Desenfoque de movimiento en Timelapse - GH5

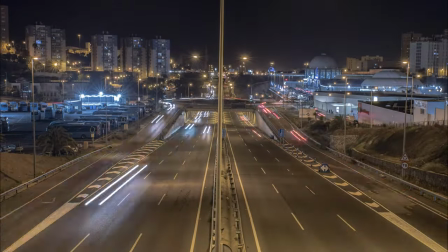[0:00]
Saludos familia, mi nombre es Dailo Batista y en este video les voy a mostrar algunas pruebas de desenfoque de movimiento.
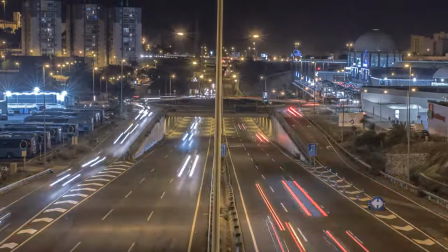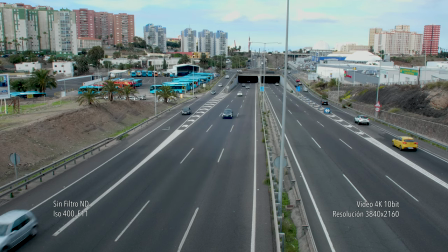[0:14]
Este video que vemos ahora es un video en 4K en 10 bit, sin ningún filtro en la cámara, con la lente que tengo, la Sigma 1835.
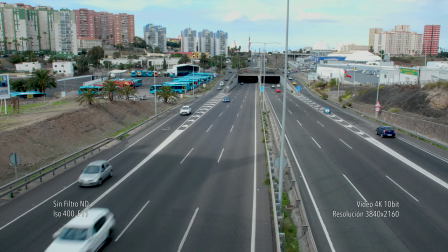[0:23]
Y esta es la imagen más oscura que puedo conseguir con la apertura A11, F11 y el ISO A400.
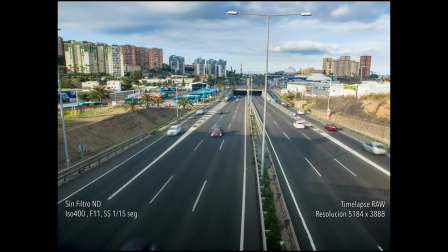[0:31]
Ahora aquí vemos un timelapse, la resolución como pueden ver es de 5184 x 3888,
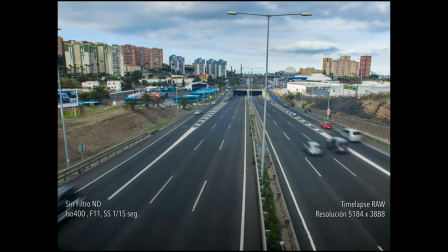[0:38]
o sea que la imagen es mayor que una imagen 4K, por lo tanto se puede reencuadrar.
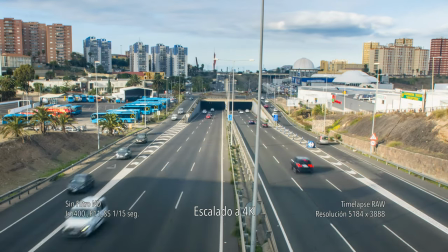[0:42]
Y aquí estoy grabando el timelapse haciendo las fotos sin filtro a un ISO 400 F11 y
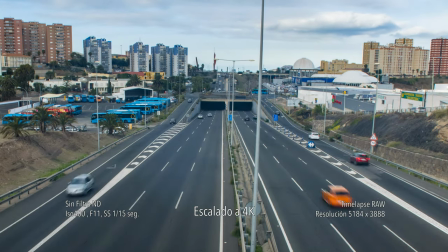[0:48]
la velocidad de obturación más lenta que puedo conseguir manteniendo una imagen equilibrada es de 1 partido 15 segundos.
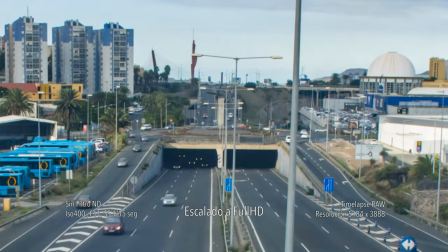[0:55]
Como podemos ver en este vídeo, no se produce un desenfoque de movimiento muy claro, da una sensación no fluida.
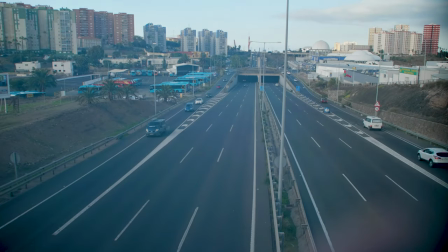[1:03]
Ahora vamos a poner el filtro, el filtro olla, un filtro variable,
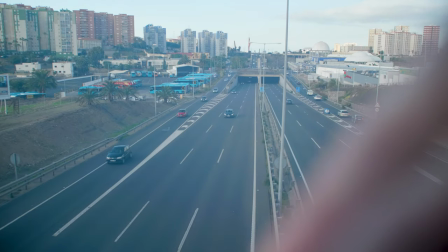[1:07]
que se puede mover para conseguir una imagen más oscura o más clara, adaptándolo en la misma cámara.
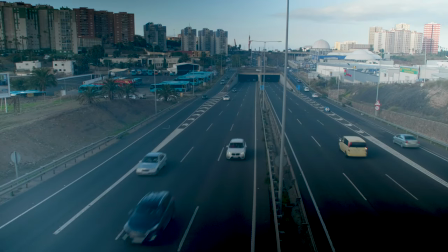[1:13]
Como podemos ver, aquí se oscurece la imagen al darle vuelta al filtro y aquí se vuelve a aclarar.
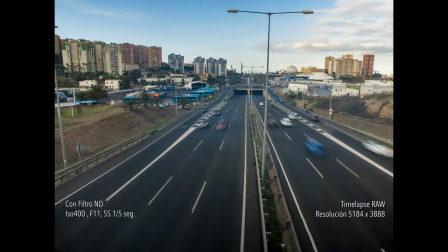[1:22]
Aquí estoy de nuevo haciendo un timelapse, esta vez con el filtro, y con el filtro a la mitad, no oscureciendo del todo, podemos conseguir una velocidad de obturación, shutter speed, de 1 partido por 5 segundos.
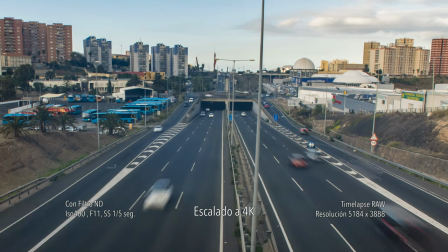[1:33]
Y aquí ya podemos ver un desenfoque de movimiento que da una sensación mucho más fluida al timelapse.
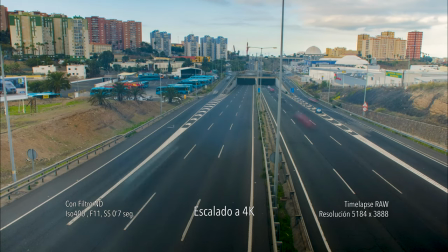[1:41]
Oscureciendo un poquito más el filtro, podemos conseguir una sensación incluso más fluida en la que ya no notamos los detalles del movimiento,
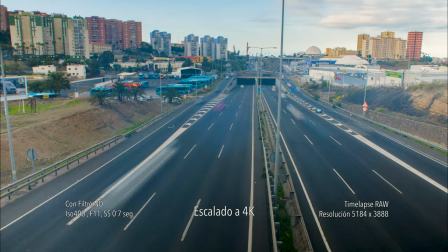[1:50]
sino que todo se convierte como en líneas difuminadas. en este caso con una velocidad de obturación de 0,7 segundos.
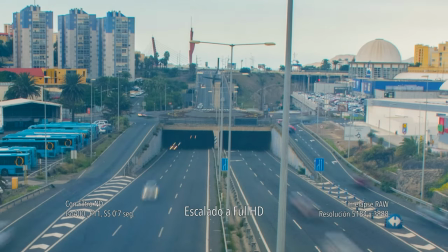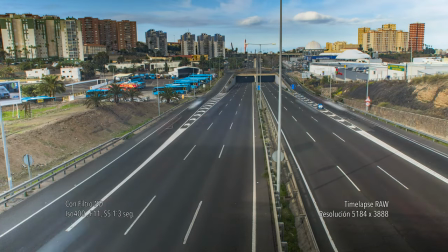[2:03]
Y si oscurecemos más todavía el filtro, podemos conseguir una velocidad de obturación de 1,3 segundos a pleno día,
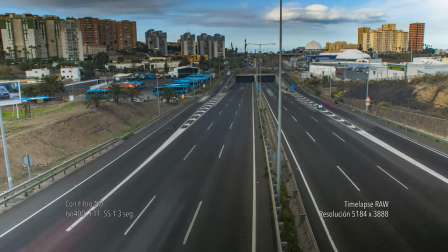[2:11]
consiguiendo una imagen muy fluida que da una sensación de velocidad muy grande.
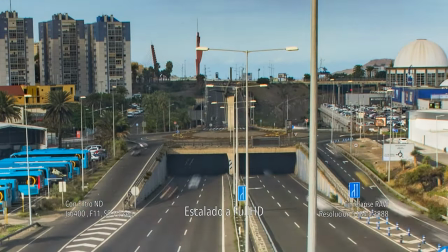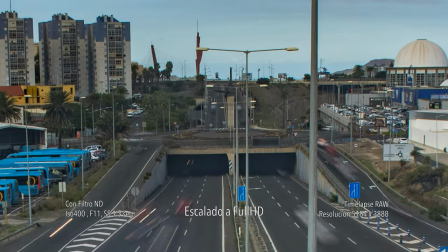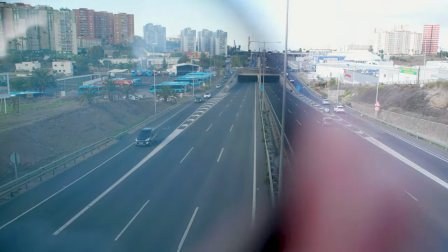[2:26]
Aquí le quitamos el filtro a la cámara para ver la diferencia entre tenerla con filtro y sin filtro.
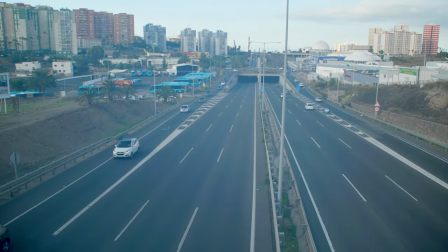[2:31]
Como pueden ver, al quitar el filtro se ve toda la imagen quemada, el cielo totalmente blanco.
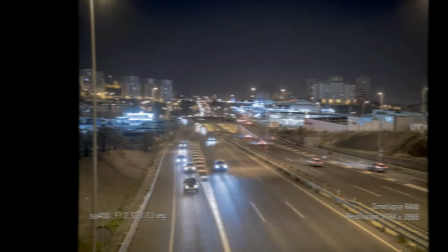[2:37]
y al volver a poner el filtro se ve mucho mejor. Aquí estamos de nuevo en el mismo lugar, en la rotunda de la ballena, pero esta vez grabando de noche.
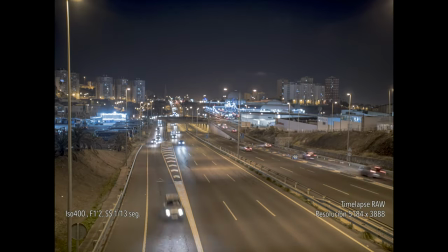[2:45]
Al grabar de noche no es necesario poner el filtro para oscurecer la imagen. Aquí estoy haciendo una prueba con F a 1.2,
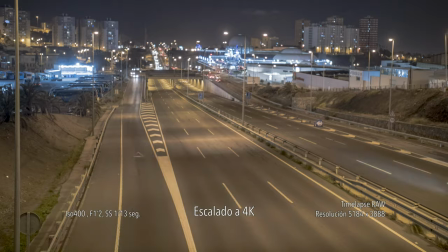[2:51]
esta vez con la apertura mayor que puedo hacer con la lente y con esa apertura tan grande puedo conseguir una velocidad de obturación de 1 partido por 13 segundos.
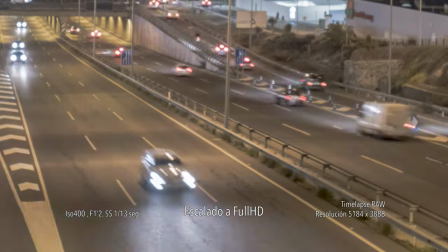[3:00]
Ya se ve un poquito fluido, pero no lo suficiente, sigue dando como saltitos la imagen.
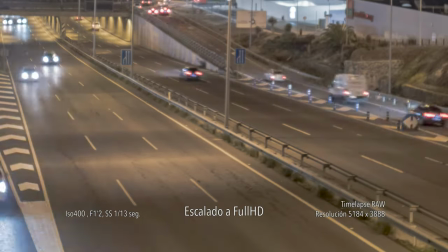[3:06]
Sin embargo, si cerramos la apertura para conseguir una imagen muy fluida,
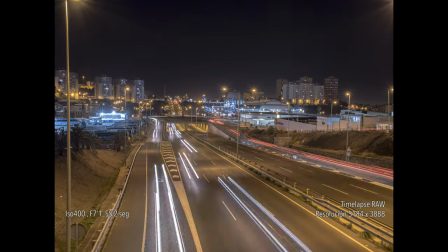[3:11]
en este caso con una velocidad de obturación de 2 segundos, vemos como queda todo mucho más atractivo.
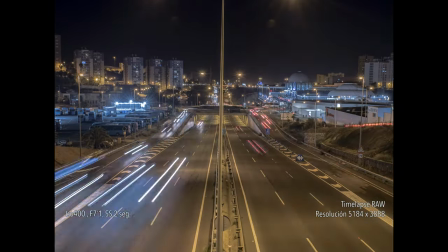[3:17]
No necesitamos con este caso en la noche cerrar la apertura totalmente a f11,
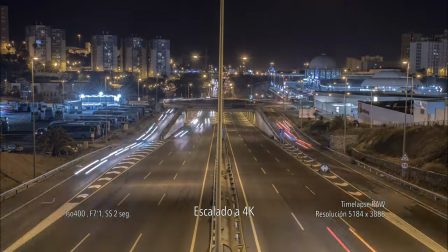[3:23]
que es el máximo que da esta lente, sino con un f7,1 como se ve en la imagen es suficiente.
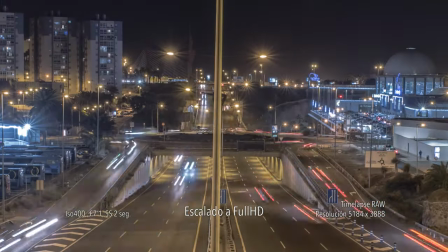[3:30]
Gracias por ver este video y nos vemos en las siguientes pruebas.